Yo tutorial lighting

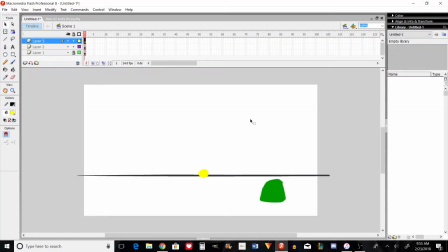Alright, so today I'll be talking about some lighting stuff that you can be doing. Um, it's a really different process compared to like stick notes and stuff.
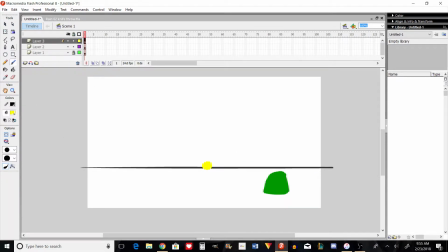I'll try to get it as similar as possible. So right here, well, let me get a red. Right here, that's our light source, that little yellow dot right there. This is our background, the floor, and this right here is going to be our object.
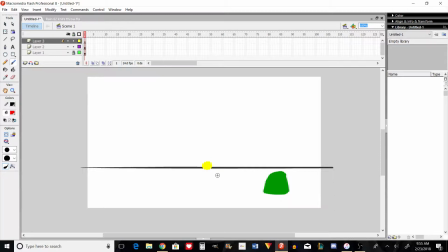I have no idea what it is, but whatever. Alright, so as you can see, light is kind of in the background, and the green is towards the camera more, which is toward the foreground.
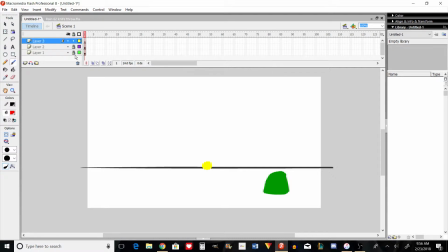So it's kind of at an angle, and it's closer to us. That'll help us. And there are a ton of ways you can do this. But since we're using Flash and we're trying to represent stick notes a little bit, I'll try to get it, as close to it as possible.
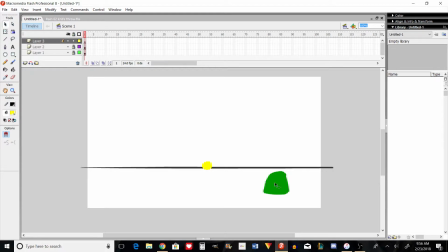So in stick notes, I believe you can, let's say, you have your object, whatever you want to,
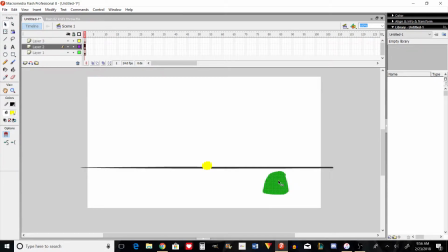let's say it's this, and it's normal in the previous frames, and then the light happens. Then what you want to do is take this object right here, edit it, and then add a sort of,
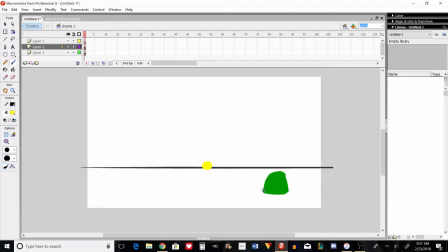you can add the color of the explosion or whatever the light is. So let's say it's yellow. You can add a yellow kind of highlight facing where the light is coming from.
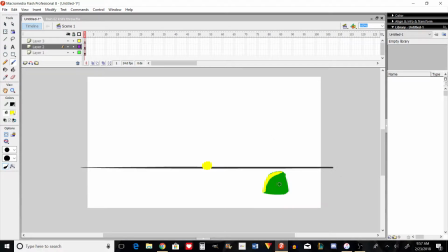That's a fairly simple way.
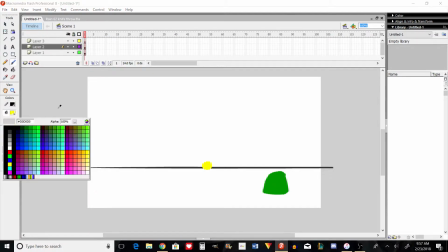And the other way is you can add a lighter shade of green, I guess.
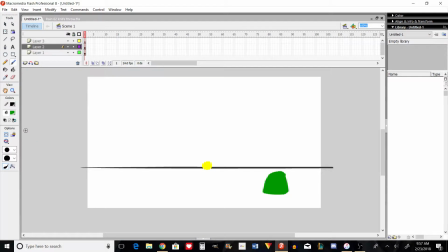So
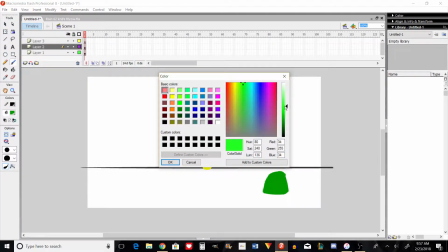you kind of want to get it
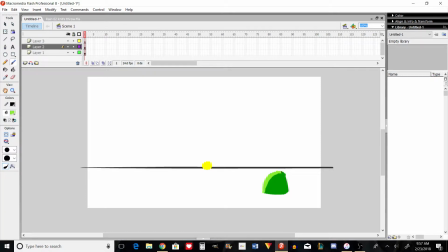yellow as well because you want to match the color of the light source. So it can kind of look like that.
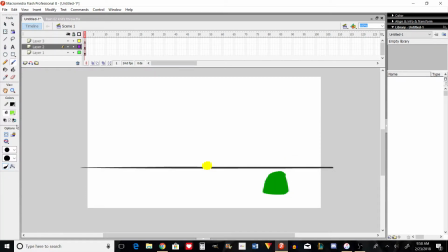That's like the first kind of like step. What I'm going to do is I'm going to get yellow. I'm going to go over it like this. And if you can, when you're doing the yellow, if there's any way
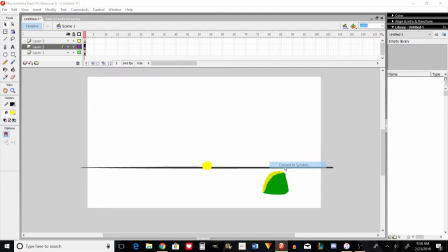to lower the opacity of the yellow only of those nodes.
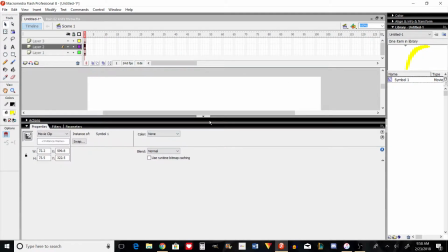Oops.
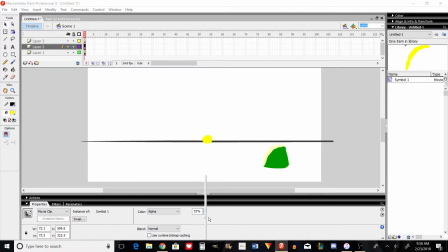So if you can lower the opacity a little bit, ooh, I messed up. It's supposed to be on a new layer.
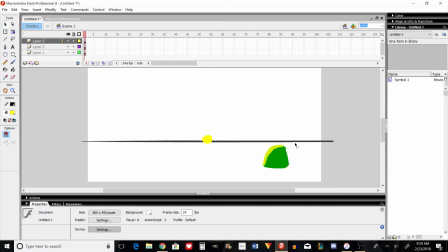By lowering the opacity, you're keeping some of the color from the explosion as well as kind of showing
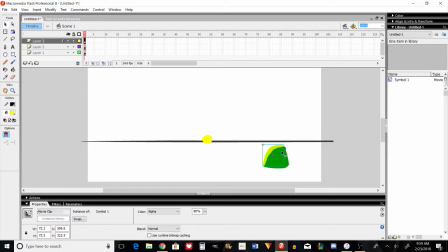what's behind it, You want to kind of show that there's the green part behind it, but it's covered in yellow. So that kind of gets the effect of placing a lighter green. And then what you can do is